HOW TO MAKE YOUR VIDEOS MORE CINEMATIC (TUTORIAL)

What's up, guys?
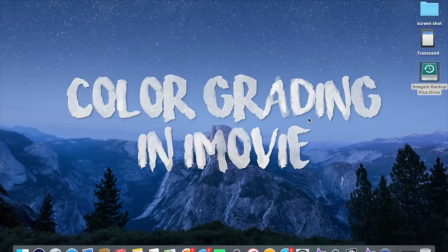My name is Angus Crossley, and today I'll be showing you how to get that cinematic film look in your footage using color grading techniques in iMovie.
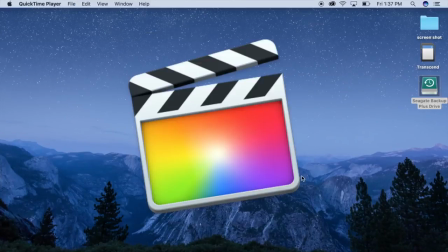Now, there are a lot of other programs that can do this, like Adobe Premiere or Final Cut Pro, but I decided to start off with iMovie because the controls are really simple and intuitive,
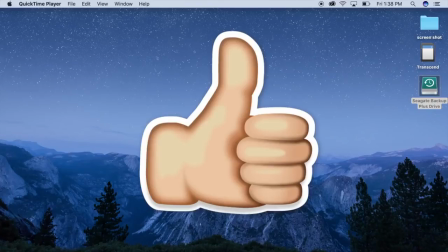which makes the whole process really easy to learn, especially if you're a beginner. So without talking anymore, let's just go ahead and open up the program and get started.
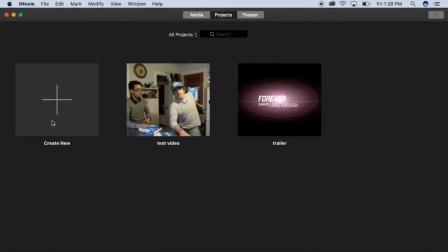And once you have that opened up, why don't you just go ahead and click Create New and click Movie to open up a new project.
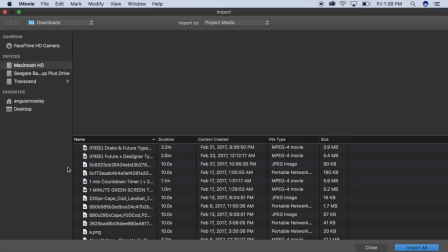Then click Import to bring your footage into your workspace. For this tutorial, I'll use some of the clips I had for an American Eagle ad campaign I shot using my GoPro
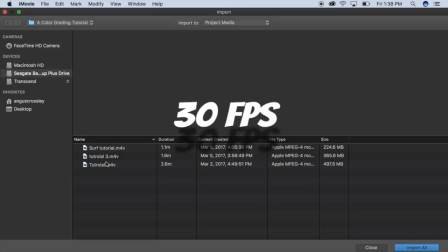in 4K resolution with 30 frames per second and set at ISO 400.
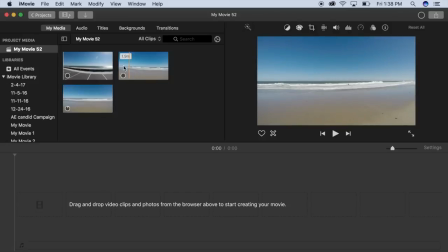You can also change the color settings on your camera, so I typically bring the contrast down while filming, that way I can manually color grade after. Once your clips have loaded in, go ahead and grab the one you want to work with and drag it into your timeline.
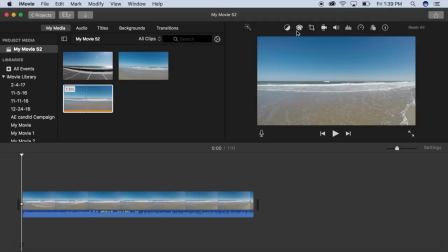If you notice in the top right corner, you have a couple of icons. These are your tools for editing your footage, and the screen below will show you a preview of that clip.
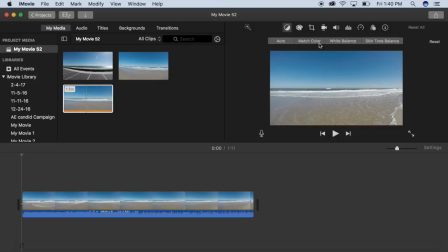The first tool we'll look at is useful for matching the colors of clips after they have had color correction done to them. When you click on the icon, the preview will show you two clips side by side.
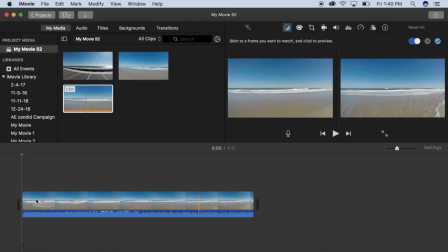The clip on the right side will display where the playhead marker is on the timeline, and the clip on the left will be the point at which you want to color match. This is a very efficient tool if you have multiple clips to color grade at once. Next to the color match tool, there's an icon that looks like a paint palette. This is your color correction tool, so start by clicking on that icon.
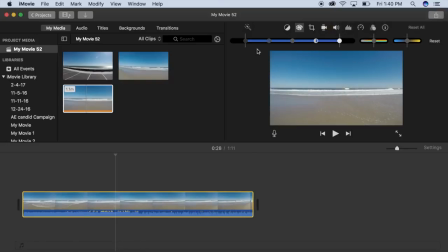You'll notice it brings up three sliders. Now, since iMovie is very simple and doesn't have independent settings for changing things like midtones or exposure, your controls are sort of grouped into these three sliders, with the first one controlling shadows, exposure,
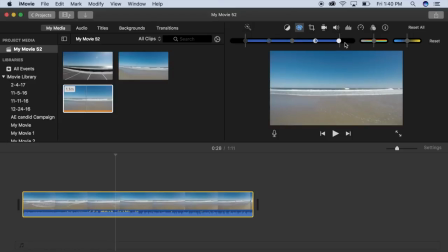contrast, and brightness. The far right button on the slider controls highlights, and by moving it you can lighten or darken the bright areas of your clips. On the opposite side is a dark button which controls shadows, allowing you to adjust how deep or light the dark areas of your clip are.
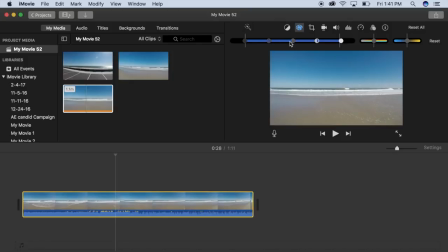Finally, the button in the middle controls the overall brightness of your clip, with the buttons directly on either side of it controlling the contrast, which can help the colors and shadows stand out by increasing and decreasing the difference between the light and dark areas.
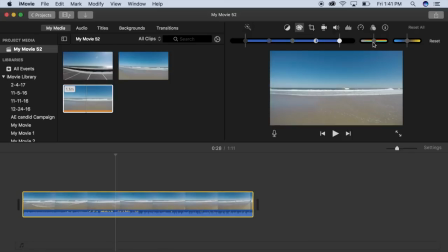Moving on, we have a second slider which controls the saturation. Moving this left or right will make your clip appear more or less colorful. The last slider adjusts the temperature of your clip.
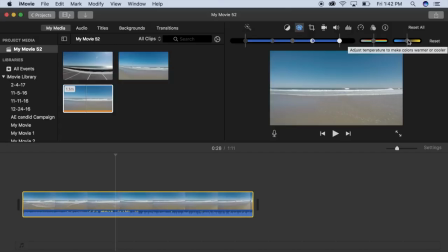Moving it to the left or blue area will give your clip a colder look with a silverish or a blue tint, depending on how drastic you want the effect. Moving the slider to the right into the yellow area will give the clip a warmer look with a yellowish tint.
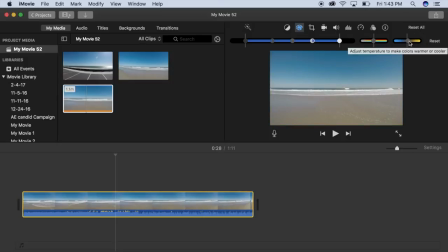There is no set way to color grade clips, so you have to play around with these slides according to how you want your footage to look and the feeling that's supposed to be conveyed. For the clip I have here in my timeline, I think that there's a little bit too much exposure, and I would like to see some more depth and shadows brought out, as well as a little more color contrast in the waves and sand.
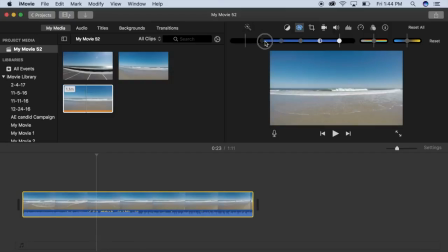So I'll start off by increasing my shadows by moving that button to the left, and also by reducing my highlights by just a little bit. Next, I'll add a little bit more contrast to the bright portions of my clip.
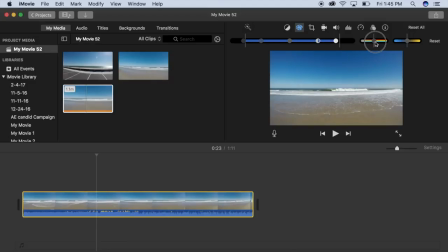This is giving the clip a little bit more depth and has boosted the colors just enough to be polished off by the other two sliders. So to give the waves, sand, and sky a little more pop,
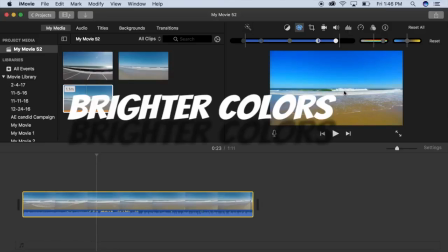I'm just going to adjust the saturation by first sliding the button all the way up, which for me is just a little bit too much,
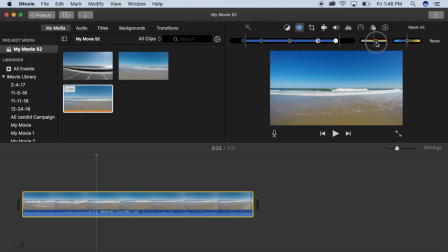so I'm just going to work my way down until I find a good point to settle. And about here looks good.